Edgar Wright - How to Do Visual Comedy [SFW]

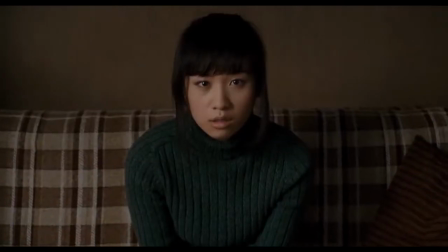0:05 Hi, my name is Tony and this is Every Frame a Painting. So today I'm going to talk about a director whose work I love, but before that, let me be upfront.
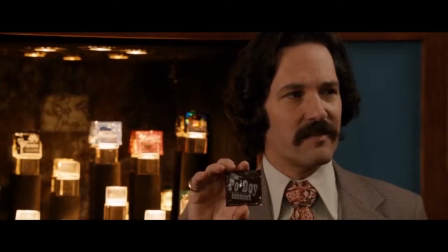0:12 I think comedy movies today, especially American ones, have totally lost their way. I don't hate the jokes or the actors or the dialogue or the stories, though there's plenty of issues there.
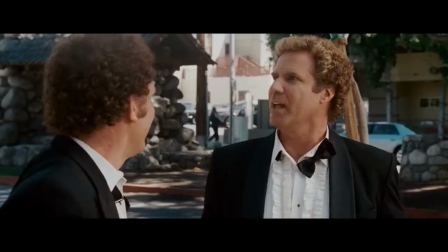0:21 My real qualm is that the filmmaking, the use of picture and sound to deliver jokes, is just...
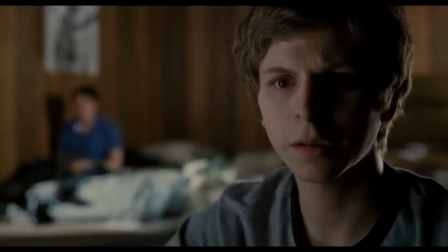0:27 What? This is boring.
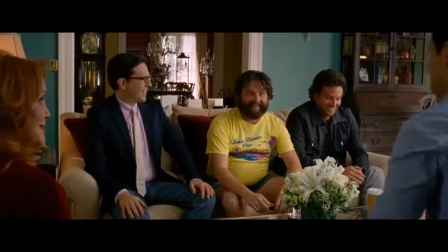0:32 Look, everyone's taste is different. What you find funny is what you find funny. So I'm not saying these movies suck or you suck if you like them.
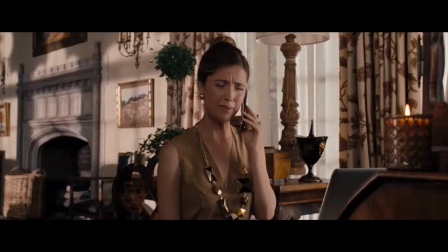0:39 What I am saying is that these movies aren't movies. They're lightly edited improv. Everyone stands still and talks at each other in close-up.
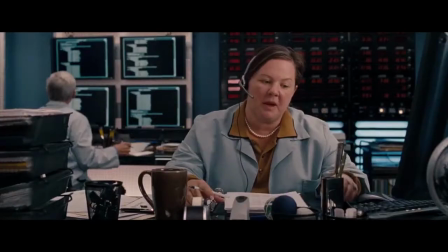0:46 Almost none of these jokes come visually. They're overwhelmingly sound. And not even the full range of sound, it's just dialogue.
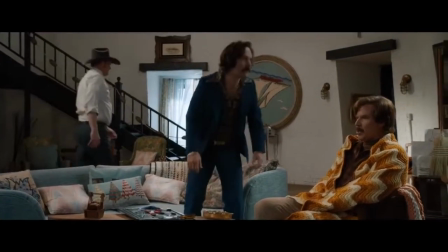0:52 And this is really sad because that's just a fraction of what's possible in cinema. Apart from animation and some commercials, visual comedy is actually moving backwards.
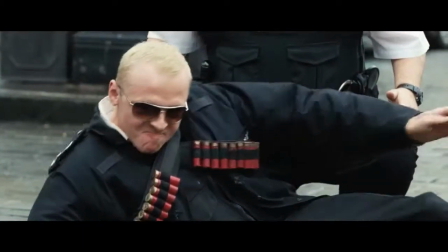1:00 And that's why, if you love this kind of stuff, I cannot recommend Edgar Wright enough.
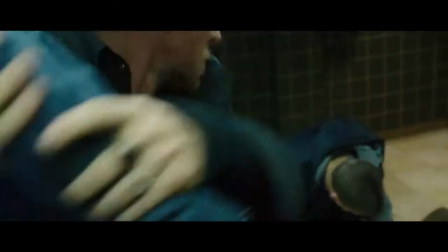1:06 He is one of the only people working in the genre using the full range of what is possible. And because of that, he can find humor in places that other people don't look.
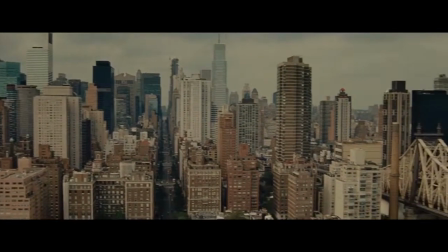1:15 Here's an example. Let's say you need to move your character from one city to another to get your story going. How do you shoot it, and can you get a joke out of it?
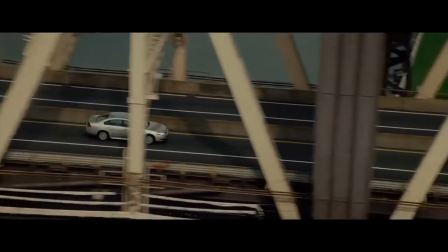1:22 Well, no.
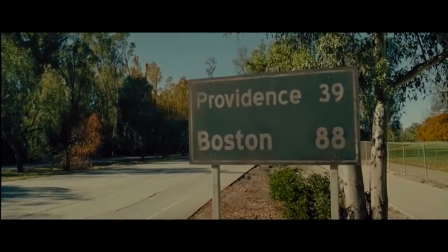1:24 Not if you send out a second unit to do it, every shot pans from left to right, you include really obvious landmarks and signs, you mix in generic helicopter footage, and you put upbeat music under it so the audience doesn't get bored.
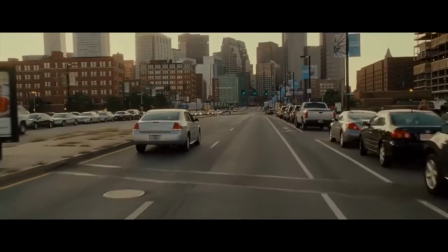1:36 This is just lazy filmmaking and boring. We've seen it a million times. What would happen if you were truly inventive with this type of scene?
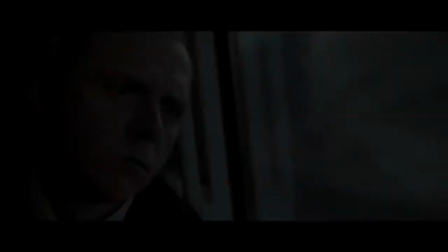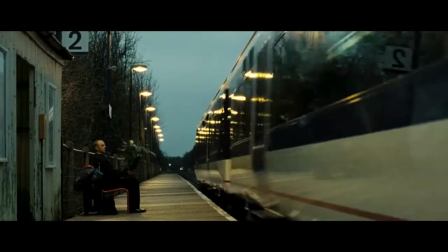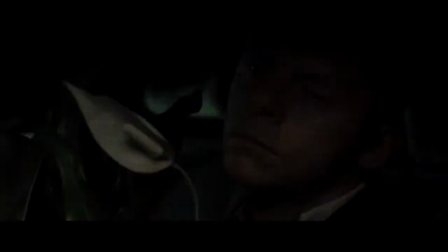1:57 There we go. And this isn't just a series of quick cuts. There's a lot of good visual storytelling here.
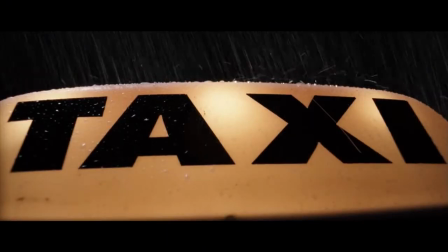2:02 These two taxi shots tell you exactly where we came from and where we're going. These two shots emphasize the move away from civilization.
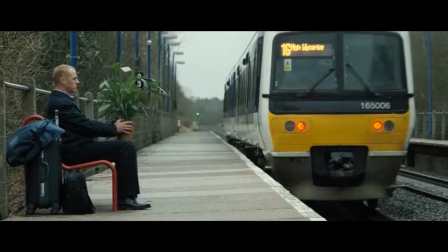2:09 Our main character always faces forward or to the right, so screen direction is respected. Turning the music down and the sound effects up is funny because each cut is jarring.
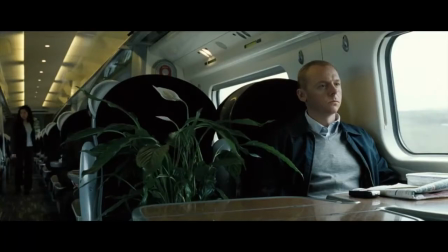2:16 And there's even some nice performances from Simon Pegg and Ryan Gosling. Okay, that was one example without context.
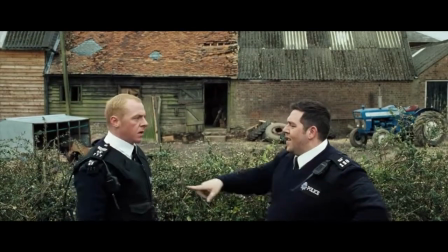2:22 You're right, totally unfair.
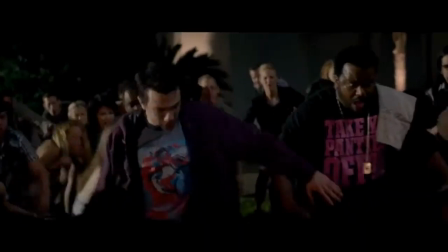2:26 Well, what if you had a movie where a horrible apocalyptic event happens and you want to foreshadow it earlier, maybe by having the characters not notice something important on TV.
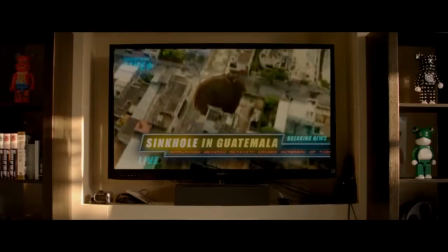2:35 How would you show it? Would you just throw it in the edit for two seconds and two frames, and none of the shots shows the relationship between the characters and the TV?
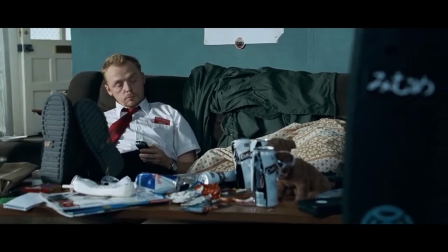2:42 He's having a housewarming party. Just finished building his house.
Or would you do this?
Although no one official is prepared to comment, religious groups are calling it Judgment Day.
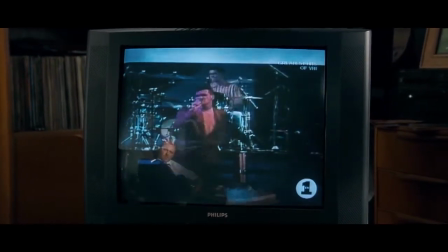2:51 There's panic on the streets of London.
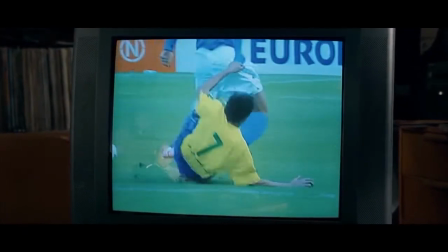2:54 There's an increasing number of reports of serious attacks on people who are literally being eaten alive.
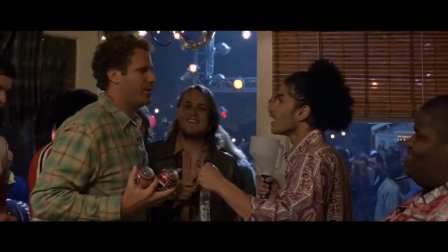3:00 Okay, still unfair. Well, what if you had a movie where one character has stopped drinking, but the other characters are disappointed in him and you want to get a joke out of it?
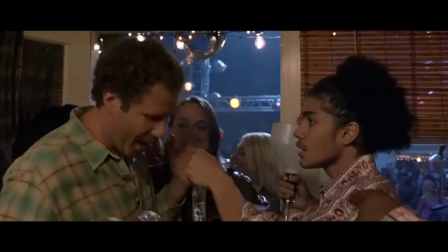3:08 How would you do it? Would they just stand around and talk about his drinking?
I appreciate it, but I told my wife I wouldn't drink tonight.
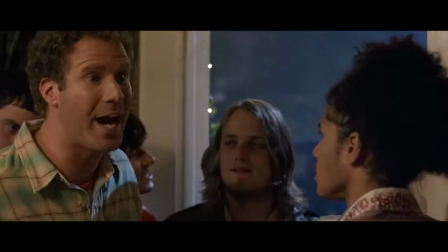3:15 Besides, I got a big day tomorrow. But you guys have a great time. A big day? I'm doing what?
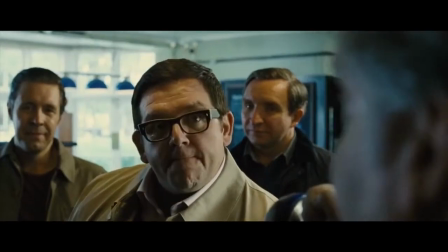3:21 Or would you do this?
What?
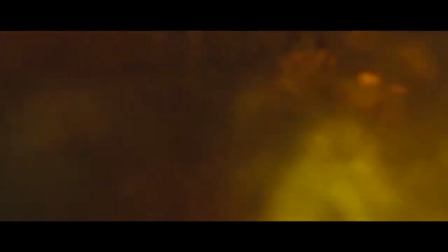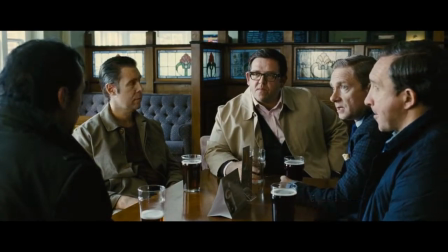3:32 I don't believe this.
This is what separates a mediocre director from a great one. The ability to take the most simple, mundane scenes and find new ways to do them.
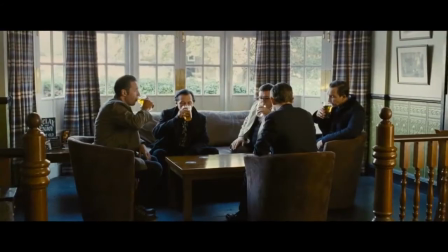3:41 Great directors understand that you can get a laugh just through staging. Here's an example I cribbed from David Bordwell.
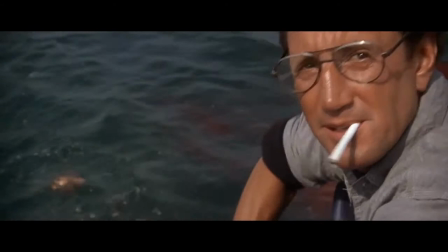3:46 Things popping up into frame are funny.
Slow ahead. I can go slow ahead.
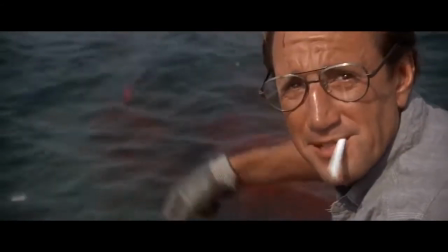3:52 Come on down and chump some of this.
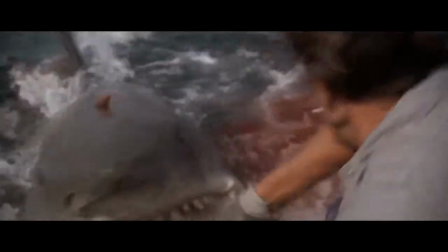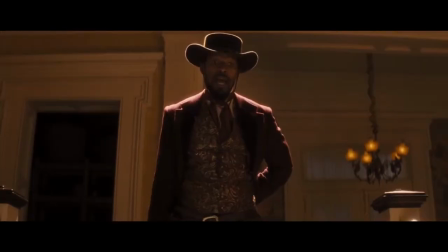3:58 And it's not just things entering frame. Consider the opposite.
I said tell Miss Laura goodbye.
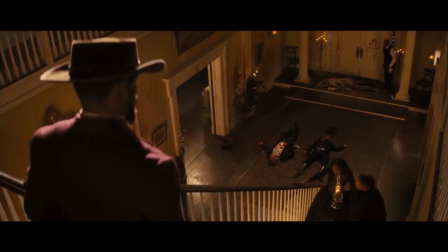4:06 Bye, Ms. Laura.
You can get a laugh from a Zoom.
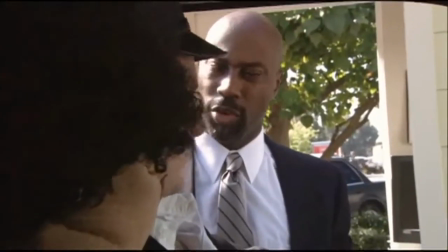4:13 You want to pop the trunk and roll the windows down, please?
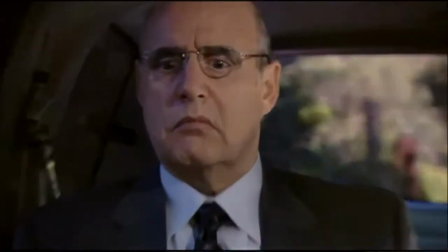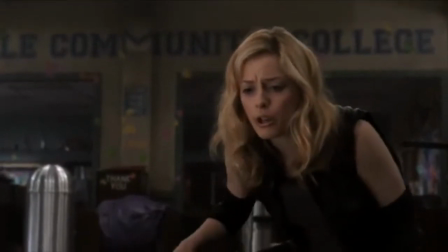4:20 You can get a laugh from a crane up.
I'm so sorry. I'm going home, Rita.
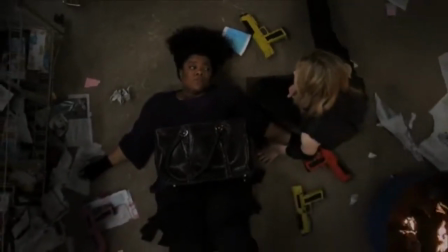4:26 I know, Shirley, I know. No, seriously, I'm going home. Can you help me out? Oh.
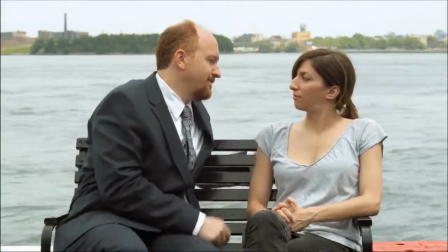4:31 You can get a laugh from a pan.
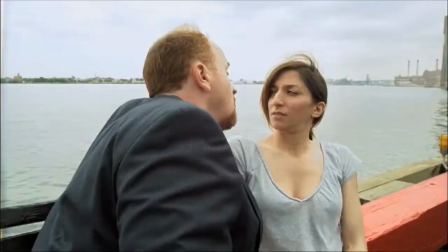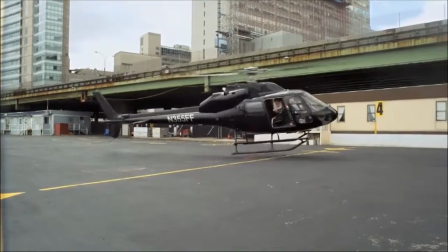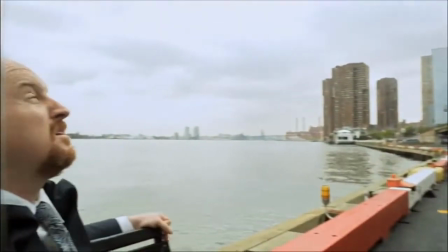4:44 As Martin Scorsese put it, cinema is a matter of what's in the frame and what's not in the frame. So think about the frame.
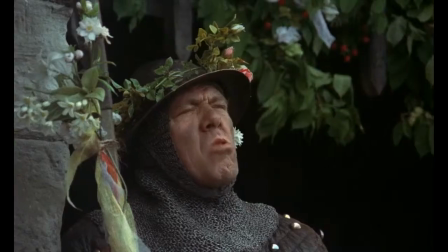4:50 And this isn't just a matter of smart or stupid comedy. Really if it works, it works.
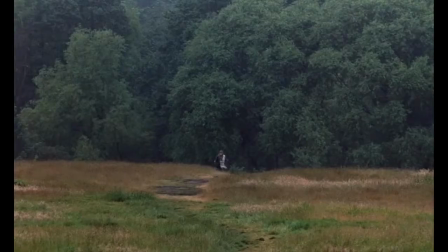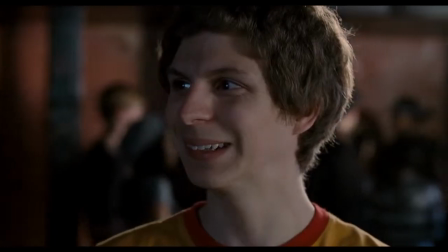5:04 So with that, here are eight things Edgar Wright does with picture and sound that I want to see other comedy filmmakers try out.
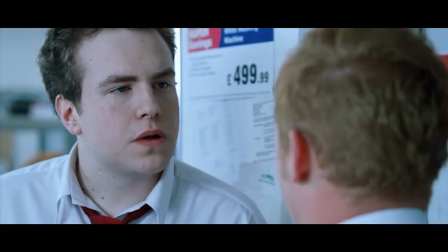5:13 Number one, things entering the frame in funny ways.
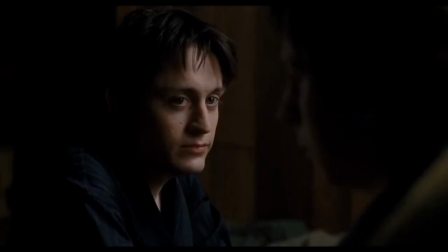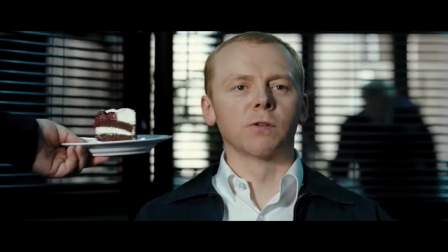5:22 The geographical location shouldn't factor in the application of the law.
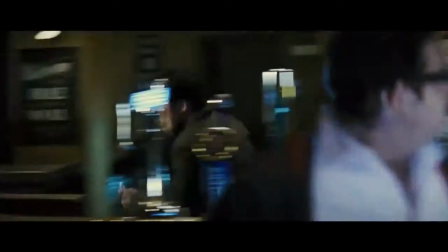5:25 No, thanks number two people leaving the frame in funny ways You don't know how to switch off
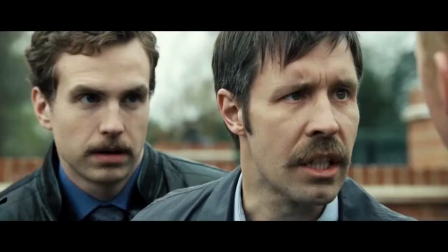5:35 Yeah, if you didn't see anything suspicious and who did
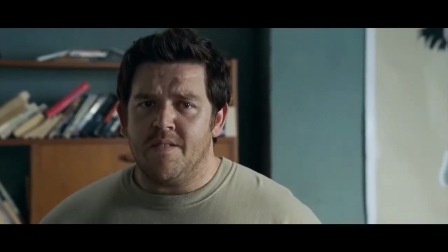5:42 Number three there and back again, they still have that
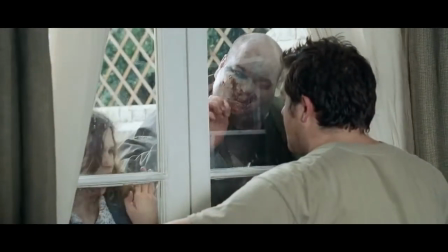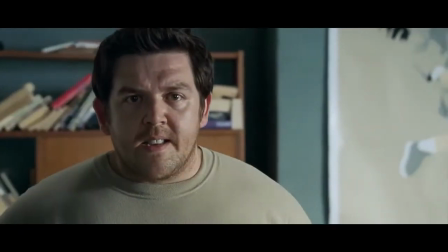5:54 Yeah
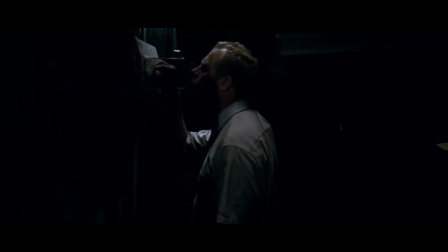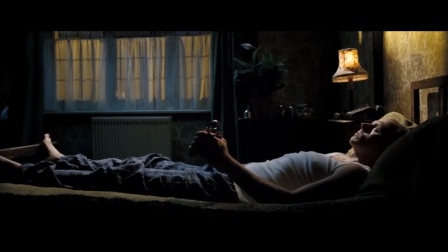6:06 Number four matching scene transitions
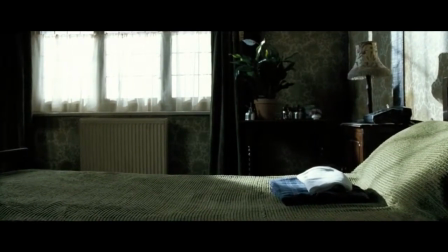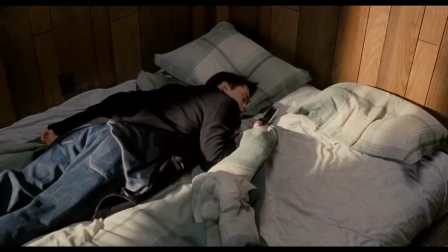6:14 I remember this one was how do you do that?
Number five, the perfectly timed sound effect.
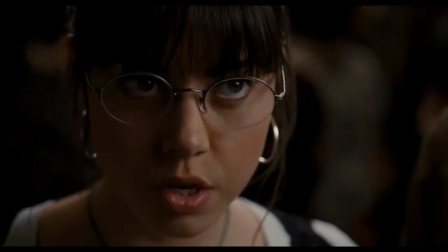6:27 That time you dumped Kim for- Okay, me and Kim are all good now, alright?
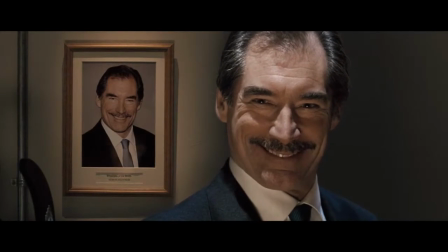6:33 Do feel free to spool through.
Number six, action synchronized to the music.
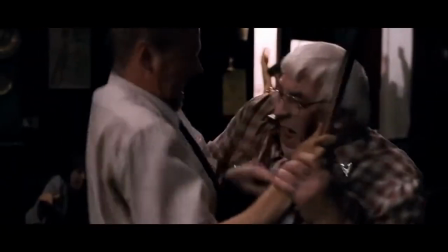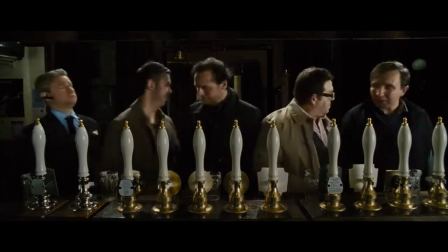6:46 Drinking, beer, pubs. Shall we?
Number seven, super dramatic lighting cues.
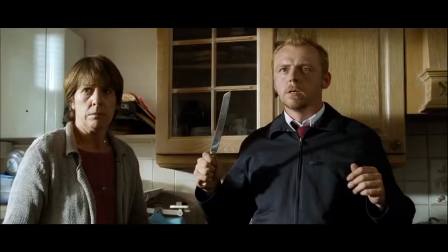6:54 I'm gonna be a man.
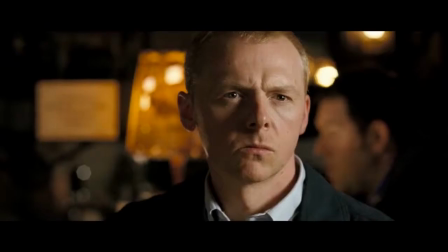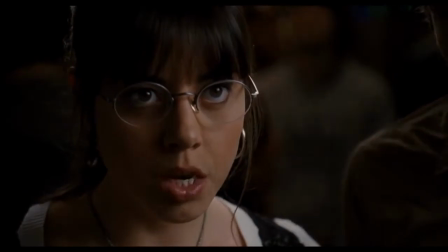7:04 I don't know what it is about that girl. Scott, I forbid you from hitting on Ramona, even if you haven't had a real girlfriend in over a year.
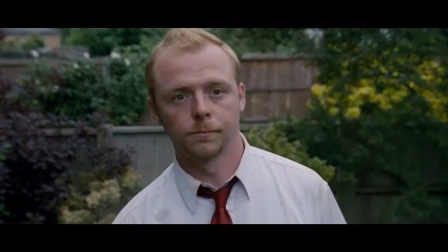7:12 And number eight.
I've not taken a shortcut before.
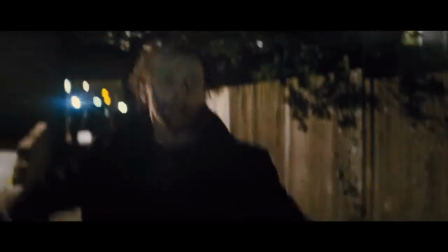And you know what, let's throw in number nine.
Let him have it.
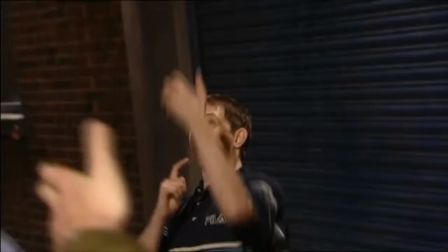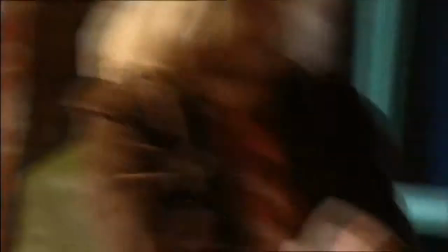7:35 So if you're a filmmaker, work on this. The frame is a playground, so play.
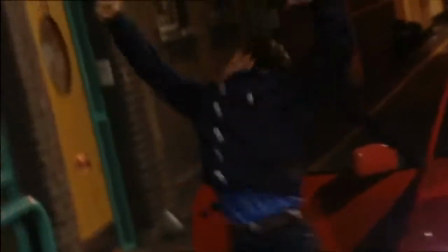7:40 And the next time you go to a theater and you pay 15 bucks to see a comedy don't be satisfied with that is less inventive than vine